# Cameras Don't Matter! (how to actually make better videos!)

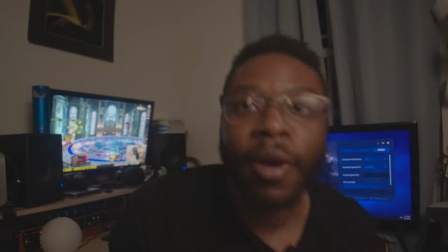250s
Room lights are off. It's my main light. It's just like an LED panel.
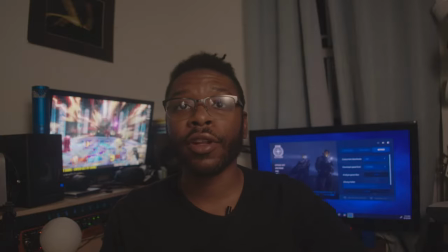256s
And then I have a big like one of those five in one diffusers
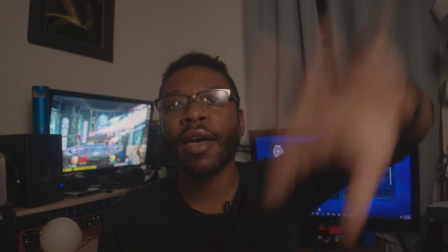260s
just with a clamp hooked up to make it bigger and softer.
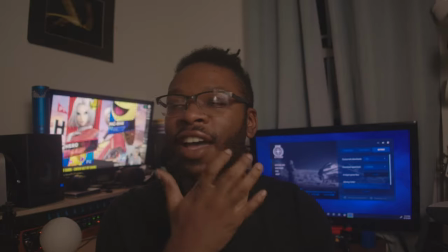266s
And it looks nice. Now like my face it looks a lot nicer than with the room lights and yeah
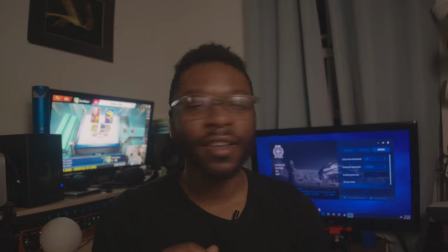272s
it looks good but my background's a little bit like bland.
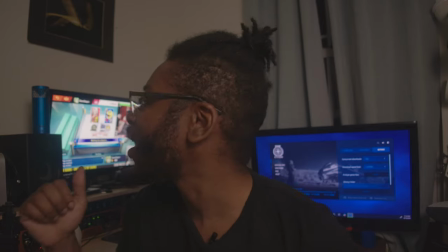278s
I look good but my background looks not so good. So I'm gonna turn on my background lights.
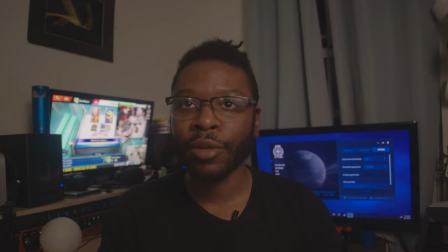284s
I got some blue lights in my room.
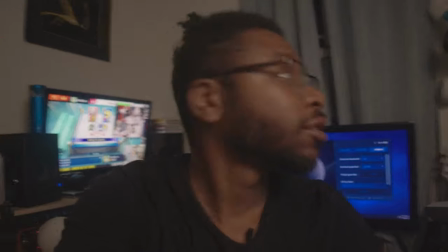290s
I don't know if I turn this a little bit you could oh there they go yeah
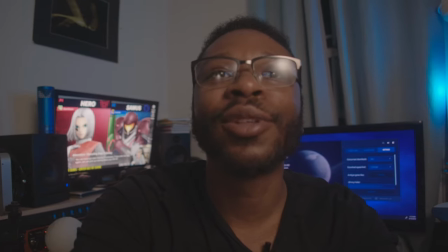296s
so yeah I got some blue lights in my room I also have
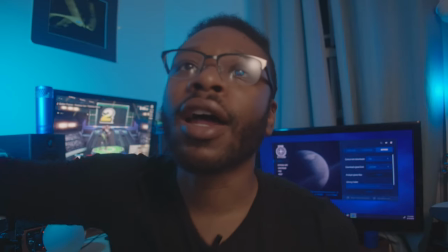303s
a blue light that I'm actually shining from a
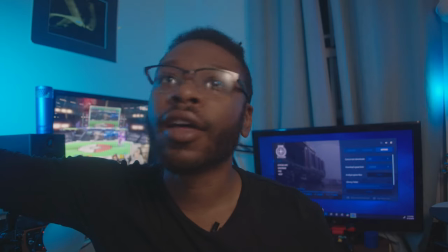309s
stand over here onto the wall and that like makes the whole thing a little bit
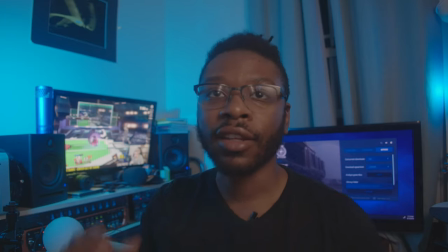315s
bluer and like pops and then to kind of counteract
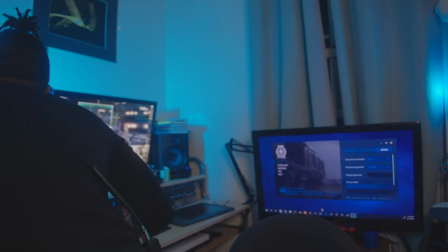321s
all this blueness coming from here I have this yeah
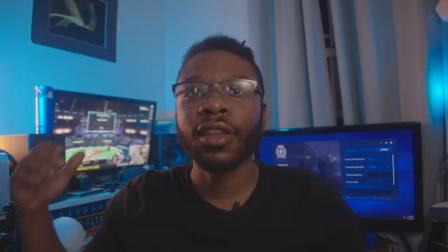330s
just another orange light that's over there just on the
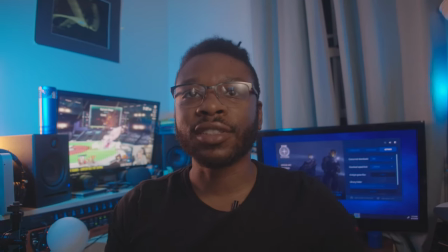336s
on the desk but it's kind of unmotivated so if I turn on
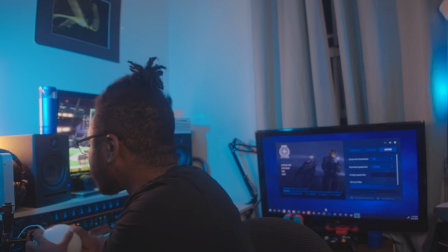343s
this light here on the desk it kind of will fool your
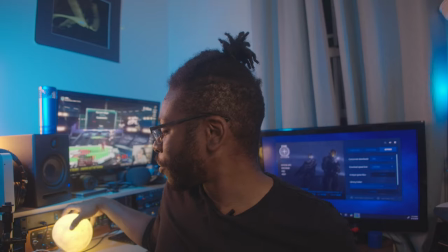350s
brain into thinking like whoa all this light is coming from this moon thing on the desk but it's not
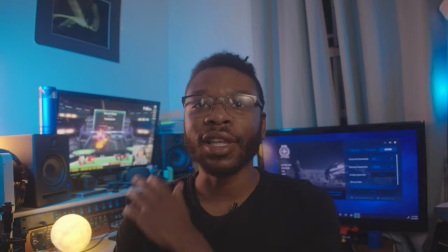356s
all that does is I mean it does do a little bit like it helps to brighten up like the lower part of
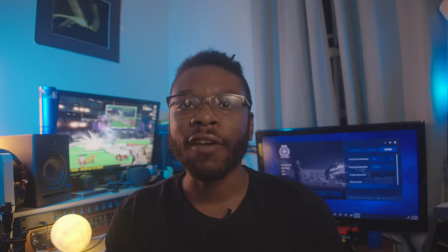362s
my body because that light only lights up my face mostly so it does something
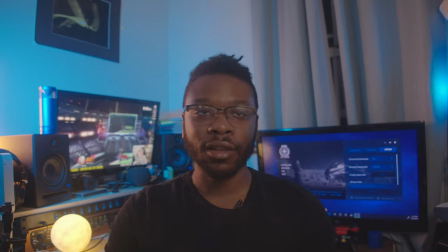367s
other than being good-looking in the background it's practical
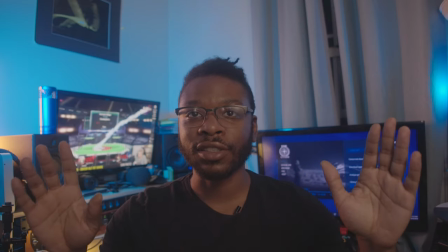372s
but this this looks much better than
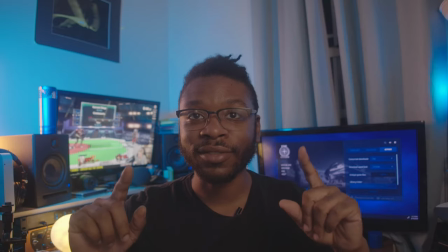379s
how it did at the start that's the point and all of that was light
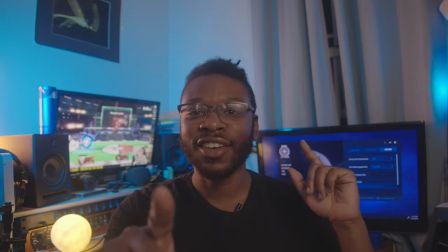384s
wasn't the lens wasn't the camera body it's lighting and i think you could follow this uh like train of logic even further of course right i mean it matters what your lighting? Is your set interesting? Do you have good models or actors or actresses or if they even still use that word? And do you have a good story? Do you have a good concept? Do you have a good script? Like do you have some good idea that you're actually working around or is it just nonsense. I mean, sometimes it's good to just do little exercises just to practice, like doing microfilms or different like practice photo shoots to practice different lighting. But if you're like trying to really put some work out there, you want to try and have an idea or a feeling, some kind of base behind it to start off with. And that's actually the most important thing. From there, all of the things kind of like diminish in importance. It's like the idea, and then, like, the setup and then the lighting and the sound and then the, like, lenses and then the camera. Like, the camera is actually pretty low on the totem pole, even though everyone talks about it on YouTube because it gets you higher CPMs because cameras are expensive. It's actually not that big of a factor. I mean, it matters. I'm not going to sit here and say it doesn't matter at all, but it's actually not that big of a factor.